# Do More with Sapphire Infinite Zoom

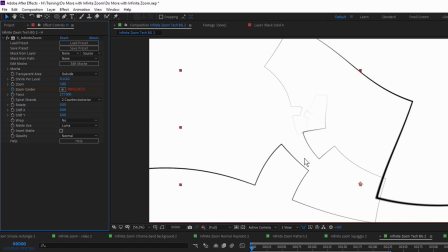So I've taken this to about 0.11, just kind of really separate out the different zoom layers as much as I possibly can. I've also changed the spiral strands to counterclockwise instead of just having one spiral strand there.
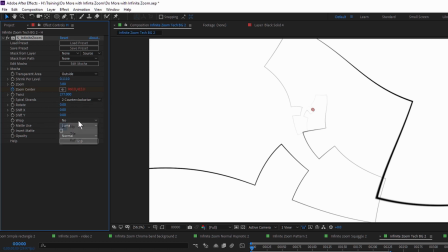The next thing I want to do to make this interesting is actually to use the wrap function and we can use the wrap function
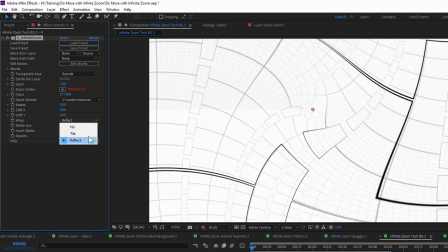to either tile or reflect to change what happens to our shape when it's outside of what we can actually see. In this case when you've got such a simple pattern reflecting or tiling looks really really nice on it and so now once we're here the only thing we really need to do is actually animate it up.
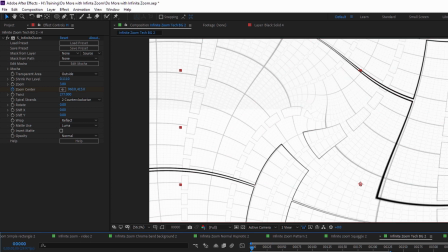I'm just going to animate up the zoom center on this one and I'm just moving the zoom center around and because we've got the reflection turned on we
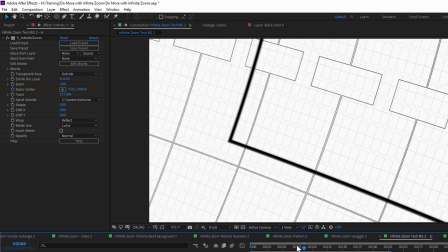get this really exciting effect that looks like a flyover of something we we've created the depth
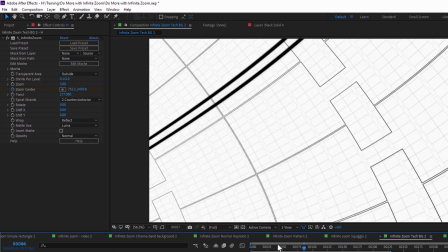using that shrink per level here so if I change up my shrink per level
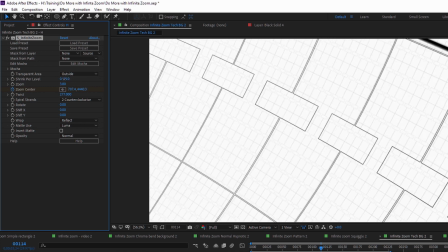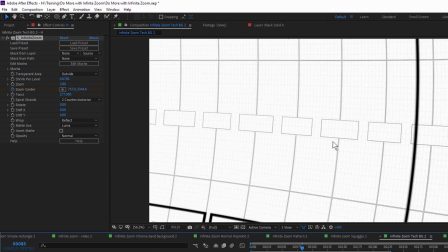we can change up how we affect or how we see those different layers as we as we
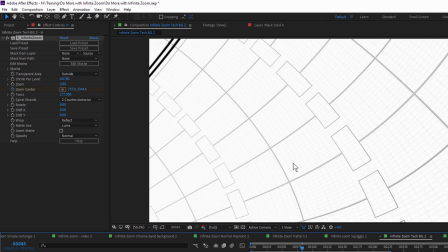move across them and this is slightly more non-traditional use of the infinite zoom and it's one that I really really love.
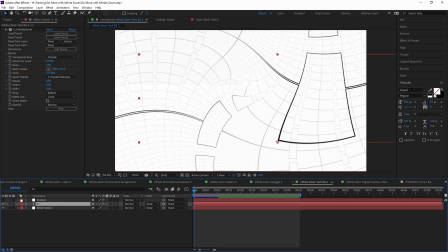And because I like to add a little bit of texture and animation into my shape as well, I've actually got a texture layer which is the texture weave,
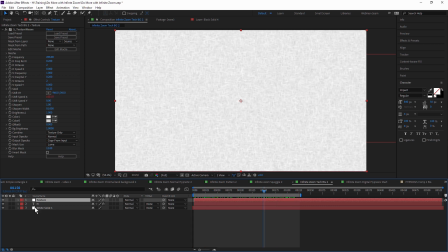just animating again from left to right. I'm not doing anything too exciting with this, I'm just going to use this as a track mat,
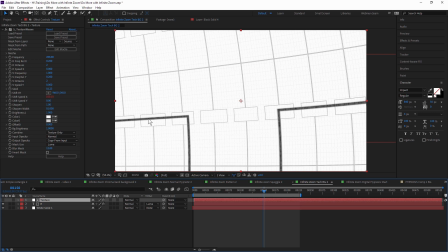as a track luma mat, just to give us a little bit of texture within our shapes there.
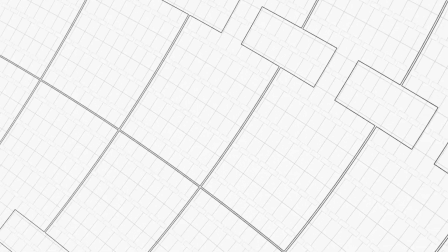And this just helps to break up some of that uniformity. as we see this animating through.
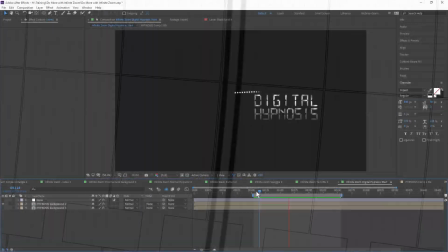If we move on to our final example,
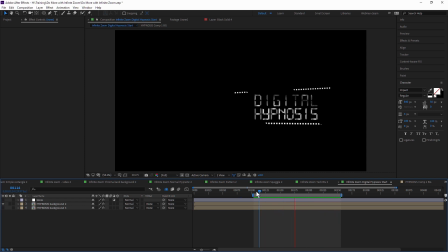we have that same idea of creating some sort of animation within our source clip that we're then going to use when we come in to do the infinite zoom.
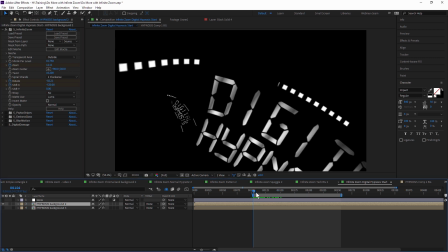So if I add infinite zoom to my text now, everything here is pretty much the same as we've seen previously.
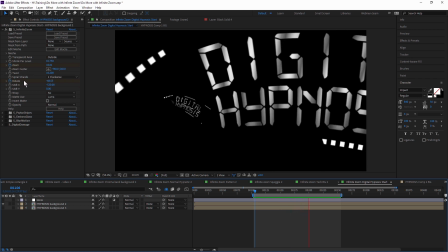So we've got animation going on the zoom, we've got animation going on the rotation.
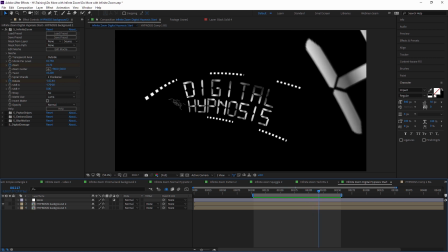The only thing that I've done that's slightly different here is I've used the Shift-X to actually move this whole animation over a little bit.
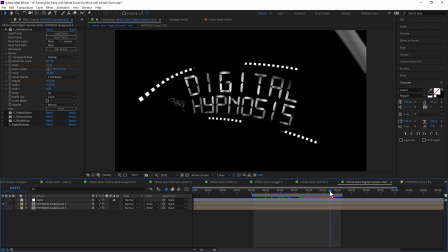And the reason I've done that is because when I pause the infinite zoom by just stopping the animation of the zoom and the rotation,
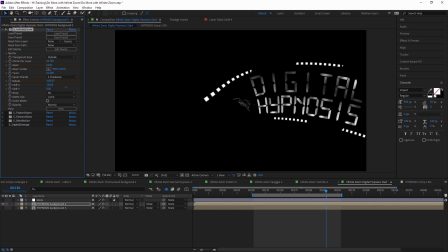that I wanted this text to be in the right place. So that's why I've taken the Shift-X and just moved that into the right space there.
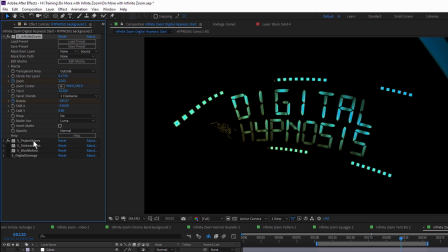There's a simple case of colorizing it using Psycho Stripes, adding a bit of shape using the embossed glass and blurring things up using the blur motion.
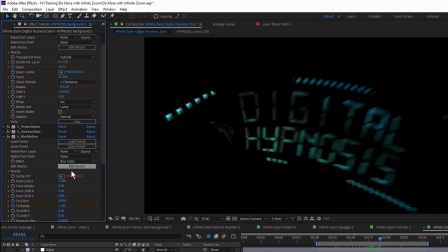I use the blur motion here to simulate a bit of motion blur, making sure that my center XY comes from the same point as my zoom center. So what that is, is just my zoom center minus the shift gives me the center XY there.
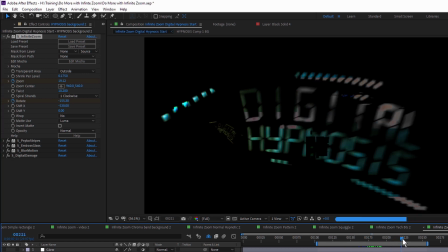Nice and easy. And then because we're talking about something digital, I've added a bit of digital damage to the text.
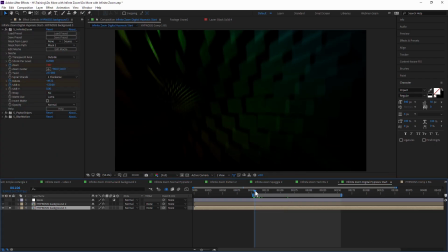Now, if we take a look at the background, let's find a bit of the background there. The background is actually the same idea. I've just copied and pasted the exact same things, infinite zoom, psycho stripes to colorize and blur motion to add motion blur from my text to the background.
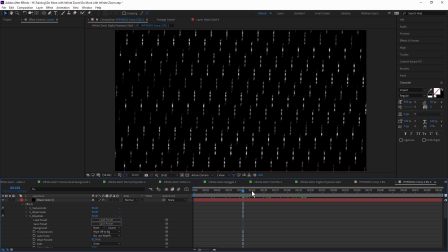The background itself, if we have a little look at this,
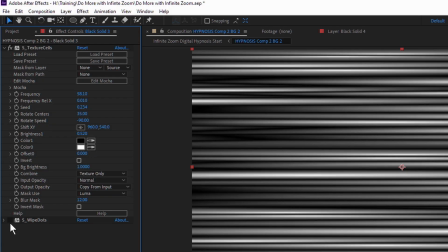is just a very, very basic set of stripes, which is actually just texture cells with
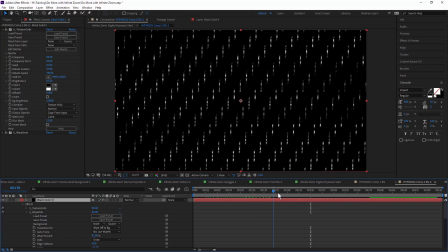a wipe over the top of it, white dots over the top to give me that.
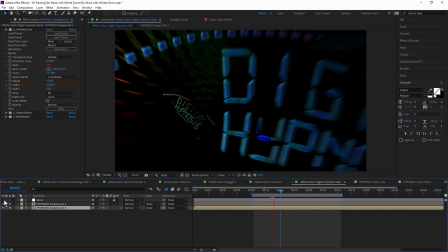Adding in the infinite zoom onto that, adding in the background over the top, adding in my favorite big beautiful glow.
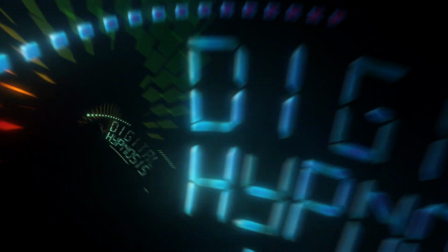Again, link in the description about where you can find that one. And we end up with another result that is different to what we've seen previously with the infinite zoom.